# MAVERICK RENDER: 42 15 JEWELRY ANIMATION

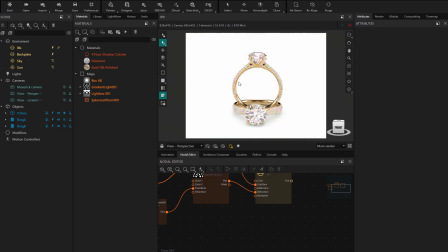this second part, we're going to move on to configuring the scene's animation.
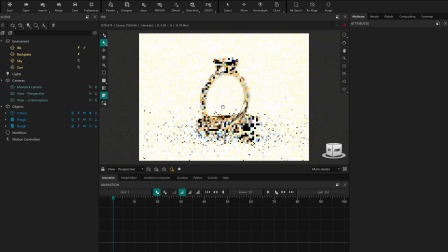The first thing we're going to do is change our layout to the animation one to gain more workspace. We start by setting the resolution for our animation. We go to the render panel, and in the timeline, we'll set a square resolution in our case. For it to take effect in the IPR, we need to select it in globals.
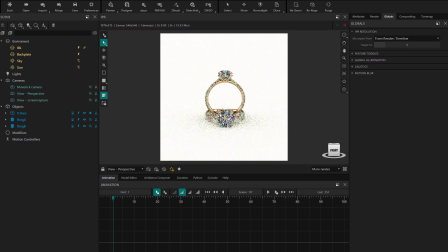Now our canvas is configured to start placing cameras. We'll start by creating a front camera. We go to the camera properties and change the focal to 60, which is more appropriate for small objects.
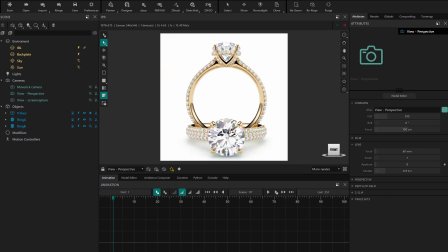We continue adjusting the position we like in the IPR and use the Create Camera button. Now we select and delete the rest of the cameras to clean the scene. Next, we create a motion controller and drop it onto the camera.
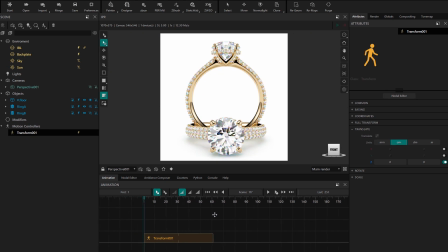We want to create slow movements, so we stretch the motion controller to 150 frames. Now in its properties, we set the initial frame to change the position on the Z-axis and create a zoom out effect. By scrubbing and using play, we can see how the movement is looking.
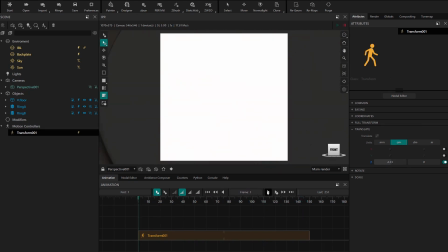We don't want it to end abruptly, so we're going to set the easing to easy out. Again, we press play and keep adjusting.
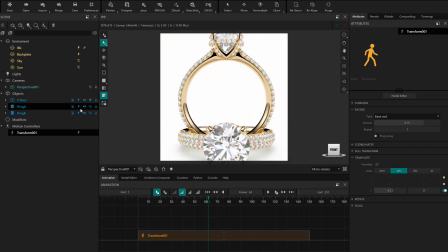Now let's add movement to the ring that's in a vertical position. We create a new motion controller and drop it onto ring A. It's a good idea to rename motion controllers with descriptive names to keep the scene well organized.
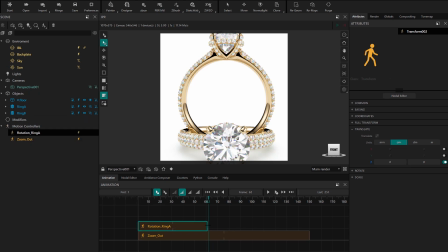Now we stretch the rotation of ring A to match the duration of the zoom out. We go to a final frame and set the rotation to 2 turns.
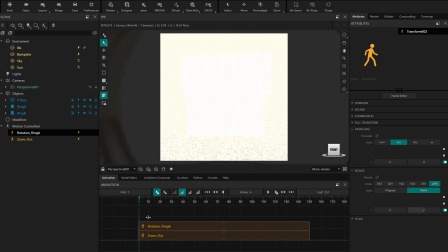We check how the animation looks, and in this case, we'll also change the easing so the rotation ends smoothly with easy out.
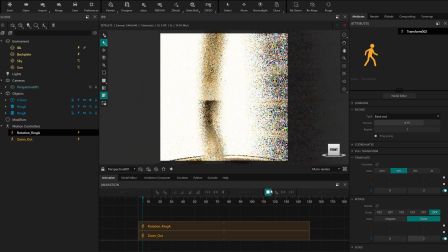Now we're going to add a very interesting effect for jewelry, as we saw in another tutorial, which is animating the depth of field.
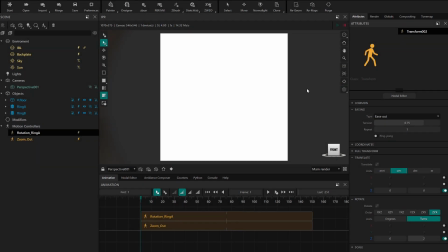We go to the first frame and then to the camera properties.
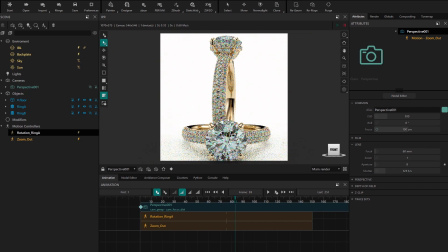On the focus parameter, we set an animation key and uncheck the disable global DAF option to see the blur. Now in the final frame, we set a focus point right on the diamond.
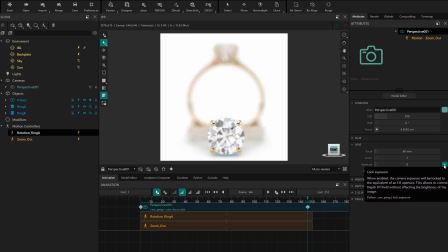We lock the exposure on the aperture parameter and increase it quite a bit so the effect is more subtle.
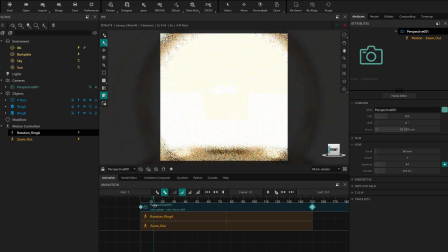We check the animation and create new animation keys using the Ctrl-Shift-Left-Click shortcut.
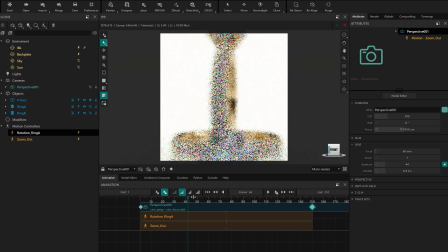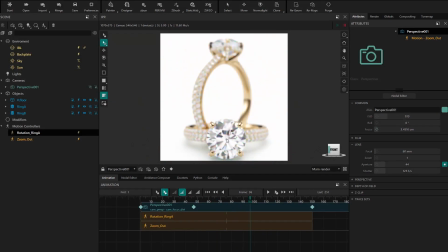Using play, we can check if we like the effect.
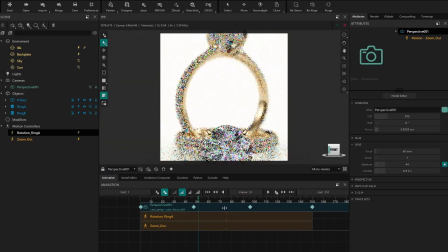To further enhance the look of the scene,
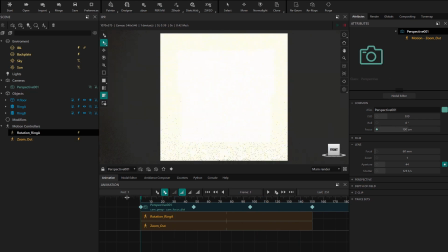we're going to rotate the refraction environment to see how a very interesting movement happens inside the diamonds.
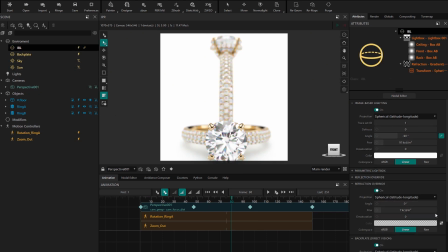We go to the first frame and add a keyframe on the refraction angle. Now we go to the final frame and set a rotation of 180 degrees.